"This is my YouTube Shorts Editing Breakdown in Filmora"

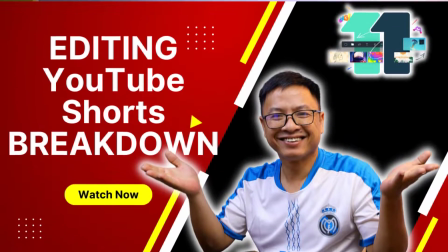0s
All right, so as you can see in the title of the video, today I'm going to give you a breakdown of my editing timeline of my YouTube short. You know that I create some short video, and I think it is very interesting to create short video because it is short, so it is very fast to edit, and also you can get more views and more subscriber, and in early 2023 you can get money on it. Okay, so that is regulation of YouTube. By the way, in this video, it's not a detailed tutorial, but I just want to give you an explanation of my editing timeline so that you understand how I make YouTube short,
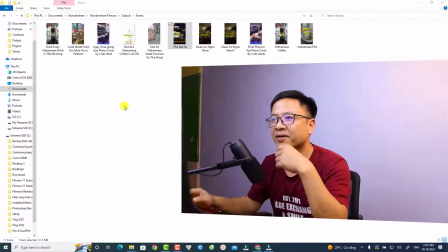38s
and maybe you can apply to your video also. Okay, so for example, here is the folder and I have some short here.
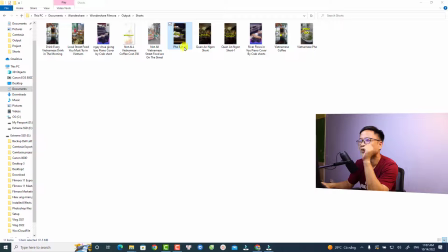45s
And let's take a look at the first one or the latest one, which is about a special kind of pho in Vietnam. Okay, that is stone bowl noodle soup. And let's view it.
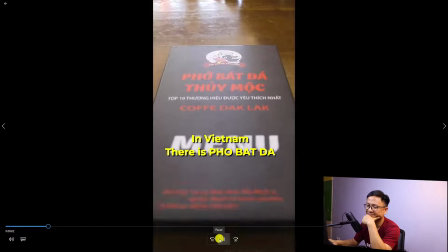59s Don't you know that in Vietnam there's a special kind of pho called pho bát đà or stone bowl noodle soup?
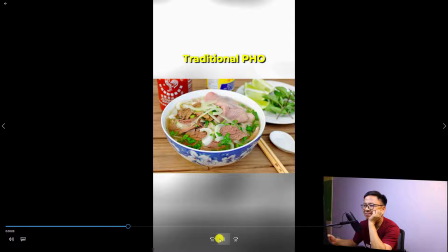65s It is originated from traditional pho. However, you will have to cook yourself.
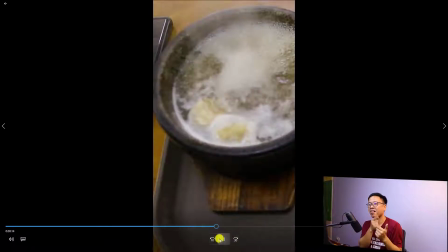71s One set of stone bowl noodle soup includes fresh beef, vegetable, and a stone bowl with special soup inside.
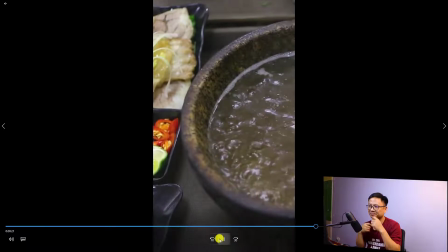78s So if you come to Vietnam, this is a must try local food for you. More Vietnamese local food will be on my channel.
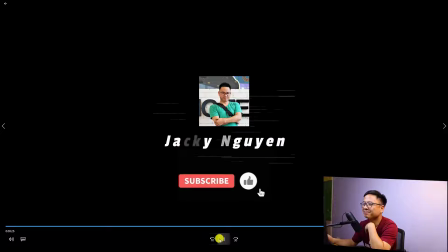85s Don't forget to subscribe.
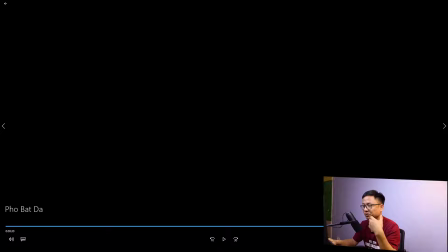91s
Alright, so this is just 30 second YouTube short, and let's take a look at my editing timeline.
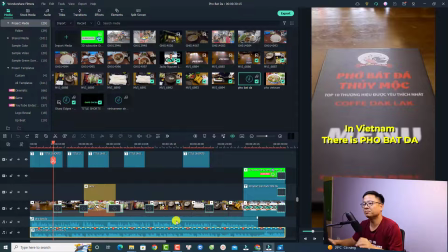97s
So this is my editing timeline. By the way, when filming, I use my DSLR, and I also film in widescreen video, which is in 16:9, and I didn't use vertical format because I can easily crop and create a pan and zoom effect for the video later in post or in Filmora.
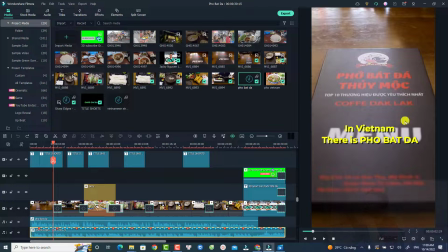115s
Okay, so for example, this is my timeline. So I just turn the preview window to vertical so that you can see it better.
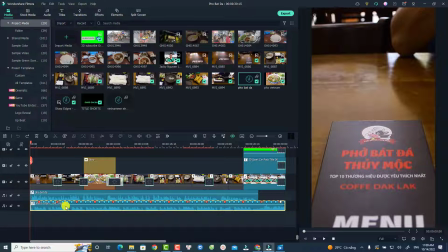121s
And here's the timeline. So first thing on the timeline is my background music, and it is very important to select the background music for your short video. And you can actually get this free and no copyrighted music on YouTube at YouTube library.
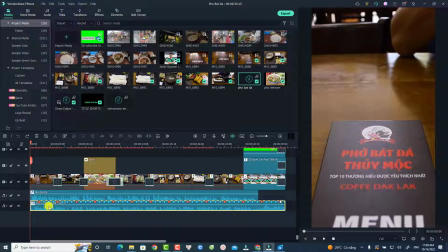137s
It is very easy. And for this one, the music is sharp edge with a fast beat music. The next track is my voiceover, and I use Filmora to record my voiceover. And inside this voiceover, we have an audio ducking feature.
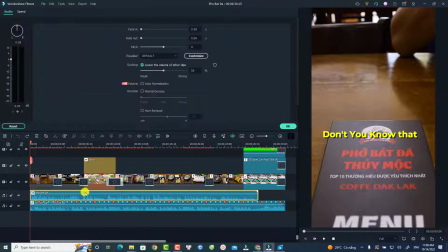152s
Let's double click at the voiceover.
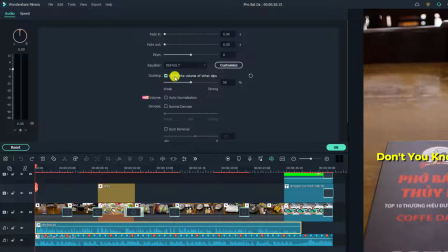154s
So you can see here, I have the ducking enabled, and it will lower the volume of other clips by 50%. So I think 50% is okay for my short video. Okay, nothing more. And let's click OK.
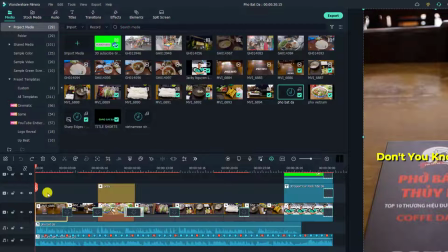167s
And the next one is my main video track. So all these videos are shot in widescreen format. By the way, I create some pan and zoom effect for my video.
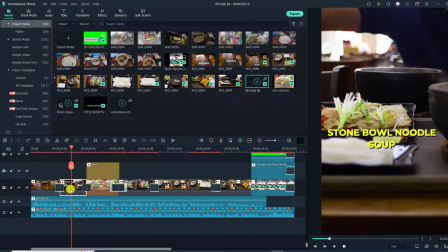177s
Okay, for example, this one, I just want to select this video, and then I'm going to select these crop tools.
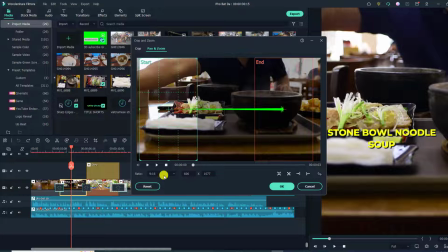184s
And you see here, this is pan and zoom, and the aspect ratio I select here is 9:16. And then I adjust the start point all the way to the left, and then the end point all the way to the right. So by doing that, we can show everything in the frame with a pan and zoom effect.
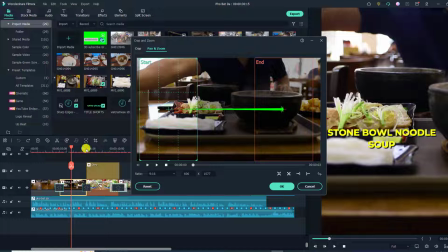200s
And let's preview this one. For example, we can preview this one.
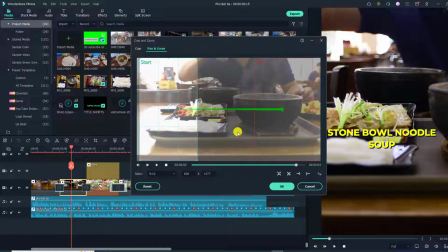205s
You see, it is just panning from left to right, so it's similar to using the camera and panning left to right.
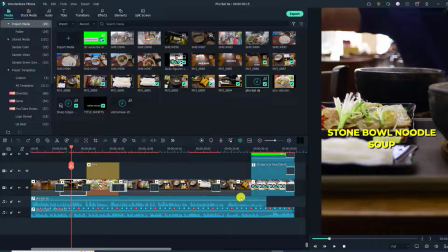212s
So that is for the clip, and all other clip I do the same, so just the same effect.
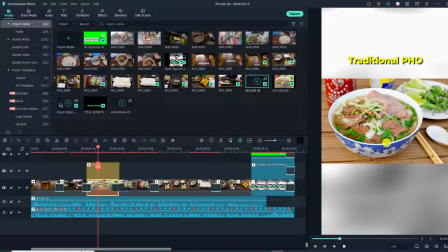216s
And only at this position I have an image of the traditional pho, so I want to show everything, so it is in widescreen.
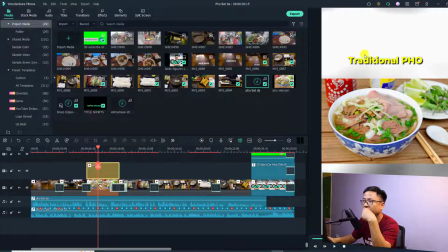225s
So I put the image here on the timeline, and then I add a background blur effect right here just to show everything, all the information of the image. And for the transition, I use splash transition with this one.
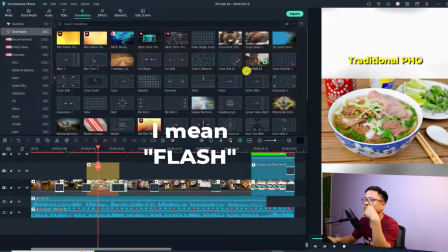240s
Okay, just go to my download and let me show you the splash. So this is a flash transition effect. I just drag and drop it manually.